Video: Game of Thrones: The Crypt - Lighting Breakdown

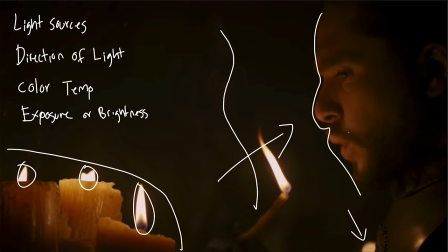We have a really nice profile shot of our talent here as it fades off into this darkness on the backside, but those candles are right in front of him, giving him a good exposure on his face as well as this one that he's holding which he blows out shortly after. The other one in the background is just that bokeh. I don't believe this is actually lighting anything up.
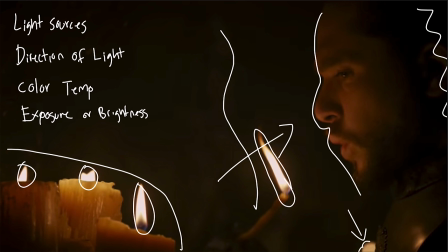I think it might be motivated to light up the statue but these candles are definitely too dim and too far away to be lighting up that statue. So I really just have them as practical bokeh background elements. And then the last one is that one on the statue which is definitely coming in from camera right and giving us that nice edge on our subject.
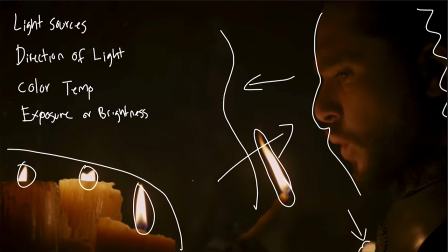Now basically all of these are motivated off of the candle light so I'm going to say the color temperature for the whole scene and all of the lights in this scene is probably around 2800 Kelvin and the camera might be white balanced to something around 4000 Kelvin maybe a little bit higher depending
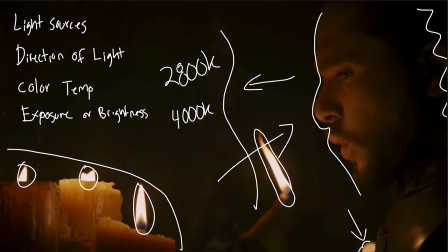on how warm you want those candles to look. And then the last thing that we're going to look at is the exposure of all these lights and to do this I have a plug-in called Tom's
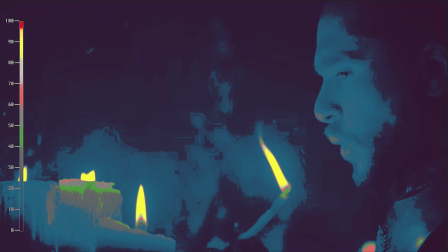False Color and that gives me false color in Premiere so I can analyze and look at footage like this. If you want to check it out I'll throw a link to it right up here. I have another video sort of explaining the whole process and how to actually use it.
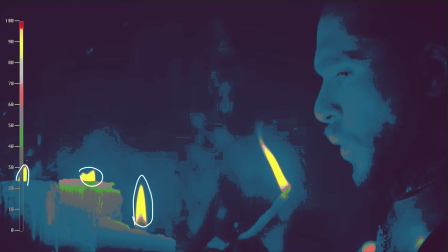So starting off with the brightest things in the scene it's going to be those flames that are coming from the candles and those are going to be in the 90-ish IRE range, maybe 85, 90 IRE. We can tell they're not clipping because there's no reds in there, like you can see at the very tip.
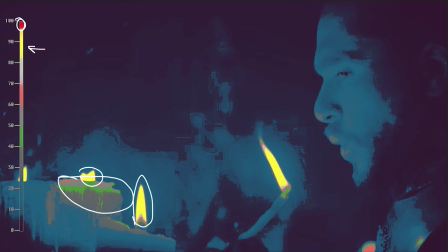The next brightest thing is going to be the tops of the candles. So we're seeing those sort of in that green to pink range. So probably 40 to maybe 60 IRE for some of that areas. And that's going to be the candles.
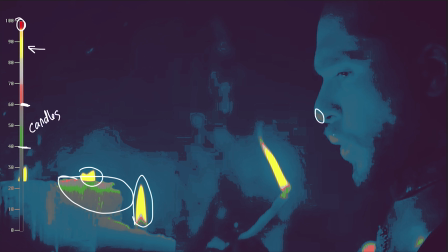And then our subject's face over here, while he has this flame up, we are getting some of those brighter areas like on his lips and on his nose and those are probably right around in the 30 IRE but a majority of his face is definitely falling in the like 10 to 20 range for his exposure.
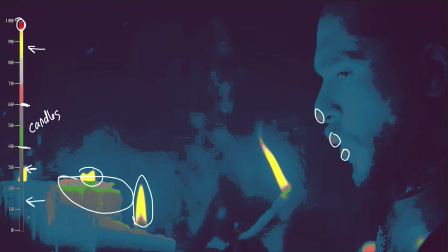Outside of that everything else is falling off quite a bit and is probably close to that like 5 IRE range. So overall we have a really dark exposure here with nothing really coming over that 30 IRE mark.
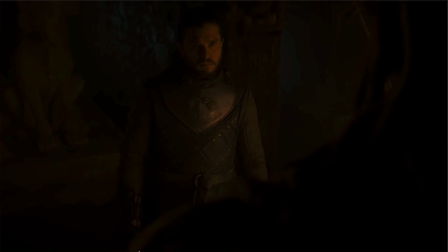The next shot we're going to take a look at is where John steps back from the statue and looks up at it. And we're doing an OTS of the statue looking down on John. So we're a little bit higher with our camera now. As far as the lighting, there's really only one light source that I can tell in this shot.
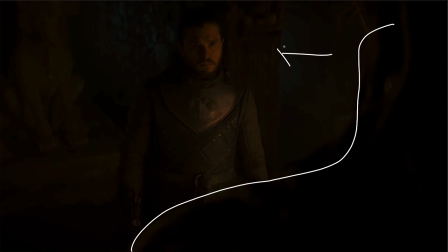And it's coming from camera right and hitting our subject and giving us some really nice fall off from the exposed side of his face into darkness on the left side. So really splitting him right down the middle. This is also staying with that same color temperature of 2800 Kelvin to match those candle lights because that's what we're motivating off of.
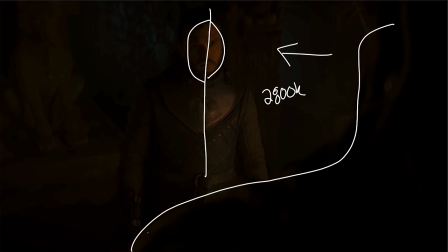If you look a little bit closer to you can almost see a little edge or rim light on the statue which gives a little more separation from the darkness of the background and that foreground element. So we'll take a look at that as well but I'm not exactly sure what direction it's coming from. It might be coming from right in front and just hitting that little bit of edge.
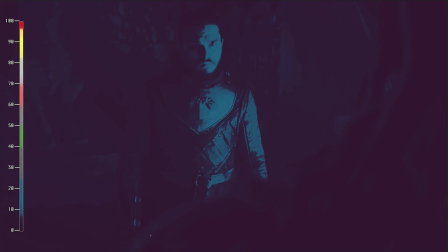Now let's take a look at the exposure levels. If you look on the statue you can see that edge that I was sort of talking about that's a little bit brighter than the rest of it as well as up here on the side of his head. For John's exposure on his key light and on like the side of his body we're pretty much staying in that like 15 to 20 IRE range.
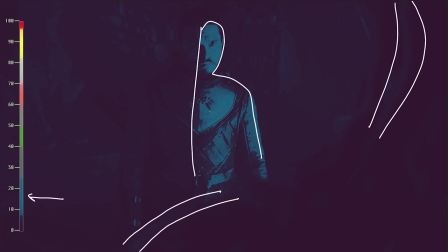Nothing is really coming above that and everything else really falls almost in that like 5 IRE range. Pretty dark right into these corners and behind him you can't really see anything else except for his left side.
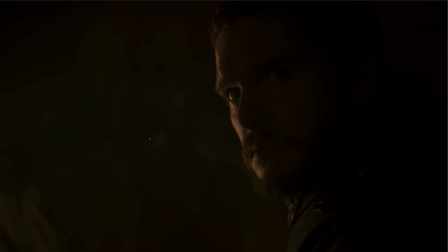Going on to the third shot we're going to be doing an OTS of John looking up at the statue. Now for our key light we can definitely tell that it's coming in from camera left. Again there's nothing in the shot no practicals that we're able to see. If you look in his eye light this is a huge giveaway of what sort of source that they're using.
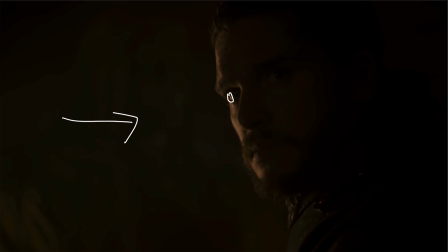You have this really tall soft looking source so my guess is they have some sort of soft box just off of camera left that's giving us this nice little eye light and nice edge along his face.
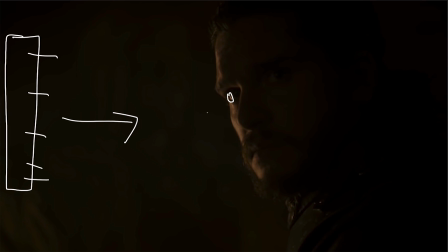You can't really see it in this right now, but there's also some light in the background on the statue, which you'll be able to see once we jump into that false color. Again, keeping it consistent throughout all of these, this color is going to be about 2,800 Kelvin because it's motivated off of that candle light.
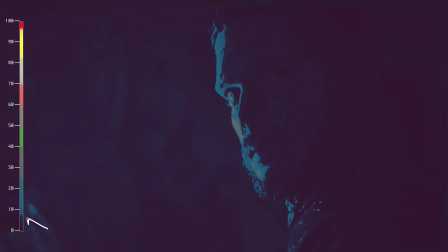Looking at the exposure here, a majority of this image is dropping down into that under 10 IRE, probably in that like 5 IRE range. If you look at the highlight along his face and the bridge of his nose, sort of down the side of his face and onto his jacket,
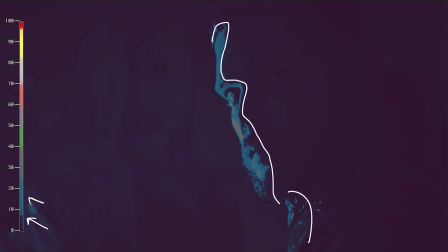that area is going to be again in that 15 to 20 IRE range. Along his face, he does have a little bit brighter areas that are probably coming up into the 30, like right along his cheekbone and in his eye and that highlight in his eye.
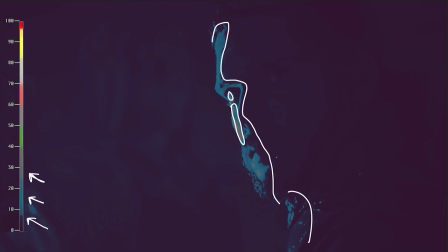But again, for the most part, this is a super dark image staying under 30 IRE for the entire shot.
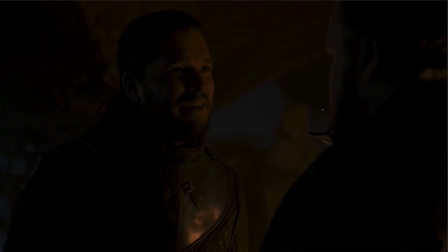Going on to our fourth shot where John and Sam are finally talking, we're doing an OTS of Sam looking at John. And here we're actually starting to add in a little bit of color as well. But before I get into that, let's talk about the key light definitely coming from camera right and hitting our subject John here.
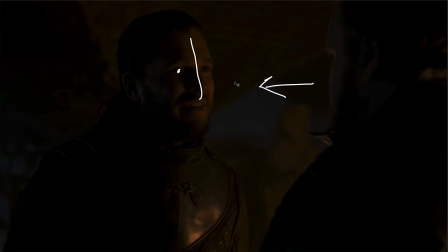We're getting some nice little eye lights and they are a little bit lower in his eye so the light I have a feeling is going to be coming a little bit lower again to motivate off where those candles would actually be they're not going to be up above him they're going to be
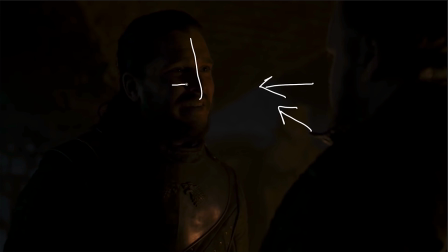down below giving him some up light also with a little bit of Rembrandt lighting we're getting some crossing over his nose onto his cheek on the right side and then again going down his body just lighting up his left side we're also getting a nice little edge on Sam here to separate him
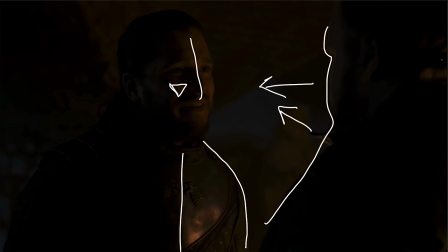from the background and maybe a little bit of backlight here as well. Now, the really interesting thing about this one is as for our key light, we're keeping that 2800 Kelvin, again, motivating off of those candle lights, but we're also seeing some daylight introduced.
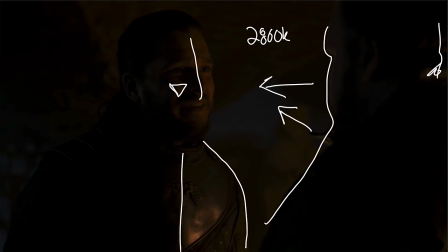Here's a quick tip. If you throw on an exposure level and you can brighten it up, you're going to be able to see really quickly what's happening in the scene if you can.
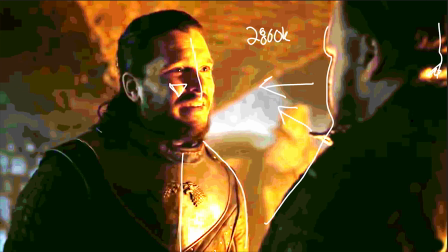Obviously, it makes it look terrible and super posturized but you
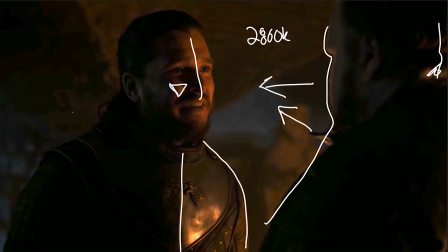can start to see some of those colors so on the left side of john's face here we're actually getting some blue light coming in from the daylight in the background as well as having some blue back here and some blue in between
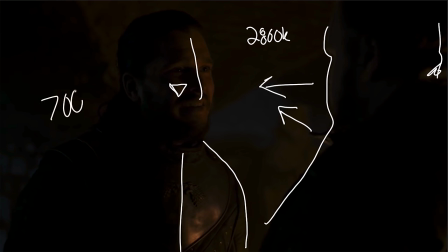them so adding in some of that daylight and maybe at a like seven or eight thousand kelvin and that's just splashed on the background with a little bit hitting the side of John's face as well as Sam's over on the right side and we'll see this a little more when we switch over
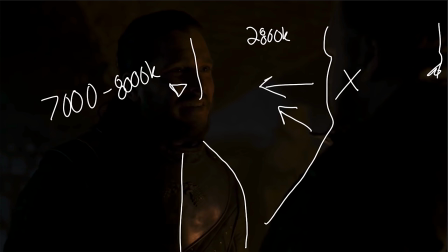to Sam's OTS in the next shot but before we skip on let's look at the exposure
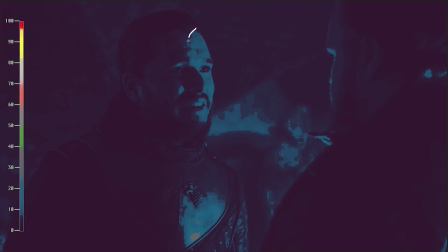levels again keeping it consistent throughout the entire thing we're staying in that 15 to 20 IRE range and then the rest of the image falling off into that five-ish IRE really low super underexposed for what you'd normally have it at.
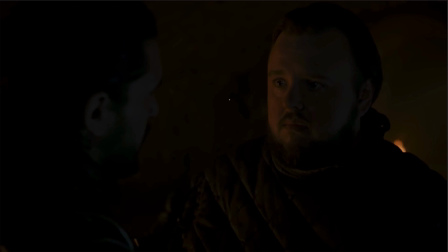So now flipping around to the other OTS of John looking at Samwell and the first place I like to look if you can is right in the eyes. This is going to give a good indication of where all the different light sources are in the scene if they're in front of your talent.
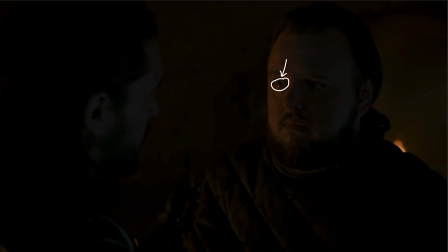So for our key light I can definitely tell that it's coming from the left just because of the side of his face that's being lit up but also in his eye light it's at the bottom of his right eye. That means that the source is going to be a little bit lower and coming up into his face. His eyes also have some other reflections in them, two of them in the top right,
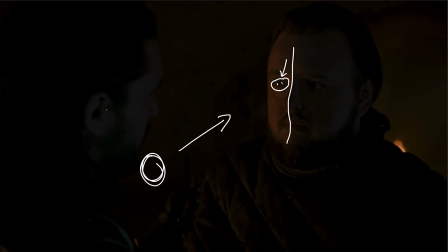and my guess is that's going to be the daylight source that's coming in and hitting the side of John's face as well as the fill side of Samwell's face.